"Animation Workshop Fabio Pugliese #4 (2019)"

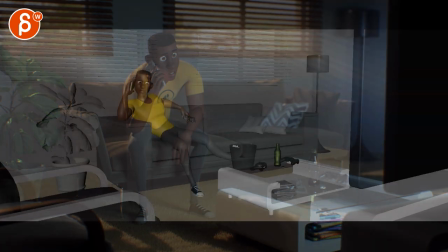Alrighty, let's play this in full first.
What is it you want, Barry? What do you want?
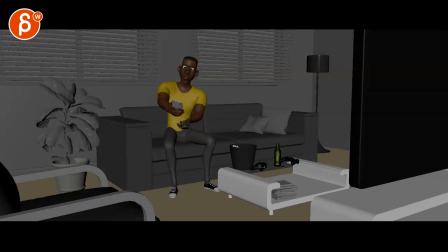You want the moon? Just say the word and I'll throw a lasso around it and pull it down.
Alright, let's check this out.
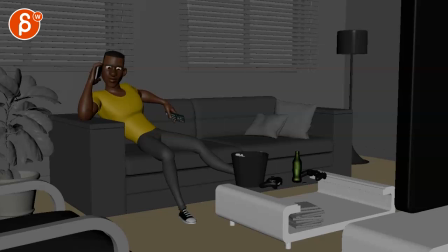Okay, so I zoomed in a little bit because you gave me a super widescreen version and I need to be able to see stuff. So I just zoomed in. It's kind of, I think, pretty much the same framing that we had before. So since this is more advanced, I'm going to some nitty-gritty details.
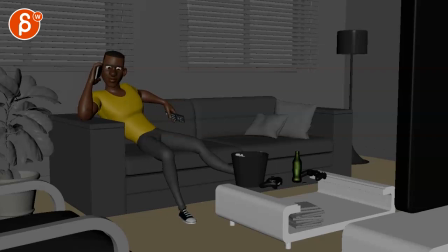What is it you want, Barry?
And I think the main impression is that the lip sync and the jaw action could just be pushed a bit more. I think other than that, if you watch this...
What is it you want, Barry? What do you want?
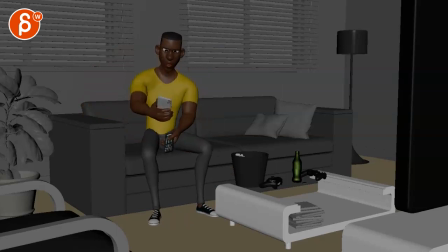You want the moon?
I think this... We could ease into this a bit more and overshoot a tiny bit more. Not through here. I see stuff going on and coming back, but it's the arm controller that I would...
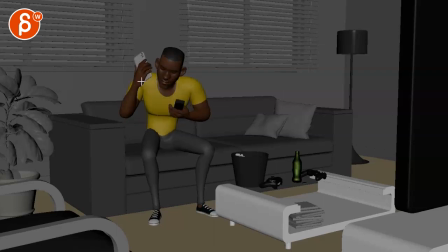Like once... See the couple of things here. As you go out through here, and I should start from the beginning, but this is the one that stood out.
Is that you?
It seems like you have an IK arm, so you're here, and then it goes out towards us.
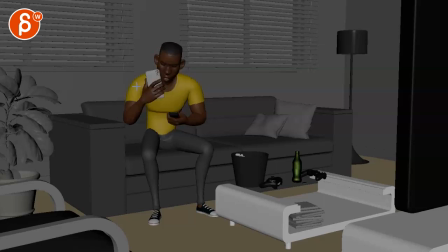Now, and this could be FK as well, doesn't matter. But at this point, that hand comes towards us, so there's not that much of a perspective change. You don't quite know what's going on, and then suddenly you have this move that seems to be massive on the linear key,
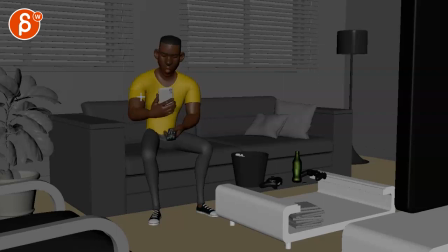as opposed to a little bit of an ease out to telegraph where we're going. And then you have those two big moves, and after that, you can see how that wrist is pretty much in the same spot and it comes out towards us. Now there's still movement in here. There's still movement in here. There's still movement in here.
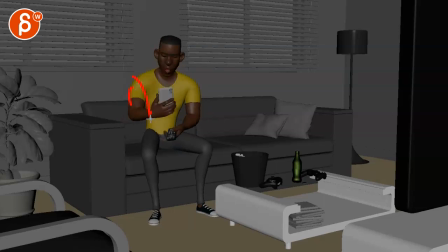But with that wrist going from stationary here to popping over two frames and then staying here, that seems a bit harsh to me.
But the moon?
So a little bit more visually in screen space going down for an ease in and ease out of that pose there.
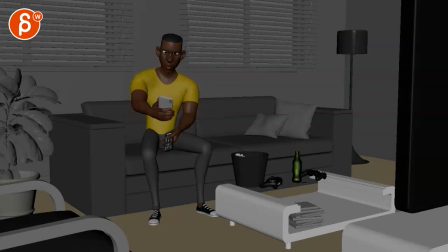Just a bit more. I think would work. The first impression was that it was a bit too snappy.
You want the moon?
Just a bit. And it's only just in this area because there's some other stuff that feels squishier and nice and you're overshooting and I can see it in the head here
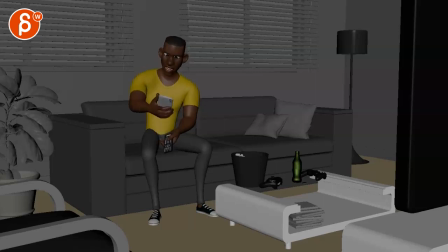too. The moon?
That all works. It was just that moment that felt a bit weird. But then, and this goes back into some IK stuff, but I'll get to the technical things a bit later. But then when I look at the lip sync.
Just say the word and I'll. Just say the word and I'll.
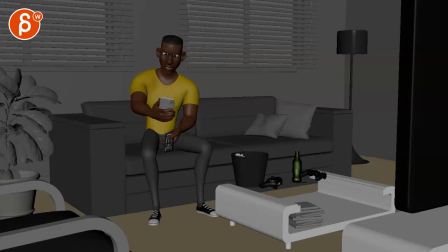It just seems very slow and a bit off and a bit too soft.
Just say the word. Just say the word and I'll. Just say the word and I'll.
I'm not seeing how you do. Hold on. Sometimes the scrubbing is not super great, but.
Just say the word.
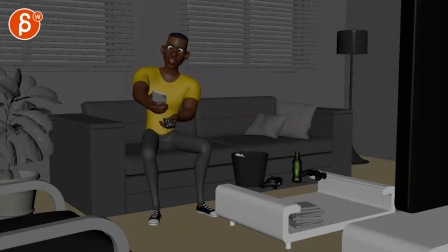Just say the word. What is?
And that's it. Not so great. But sometimes, you know, depending on the program and the computer and delays and stuff, it's always kind of like a frame or two. You get late or something. So I'm always a bit worried about lip sync critiques here, but it feels like say the word needs to be a bit more distinct.
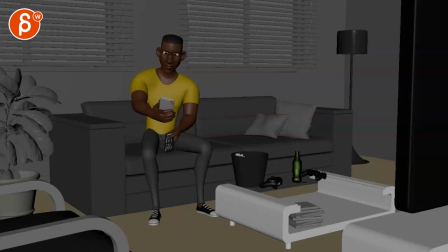Just say the word. Just say the word.
Because he's, you know, he's pretty upset there.
Just say the word.
And I don't feel like you're saying the word, especially word.
Say the word and I'll throw a lasso around. And throw a lasso. And I'll throw a lasso. And I'll throw a lasso.
It seems more like he's going rah, rah.
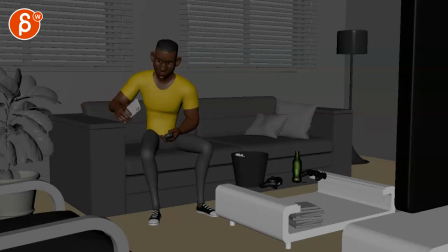I'll throw a.
As opposed to throw a lasso. A lasso. For me, lasso, I go out in my corners. Lasso.
Throw a lasso around it and pull it down. Lasso around it and pull it down.
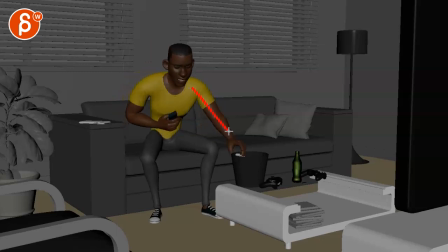And then the pull, even though we have a big move this way, with that and the head and everything, I think I would just push the...
Around it and pull it down.
The pull.
Around it and pull it down.
The pull happens during this.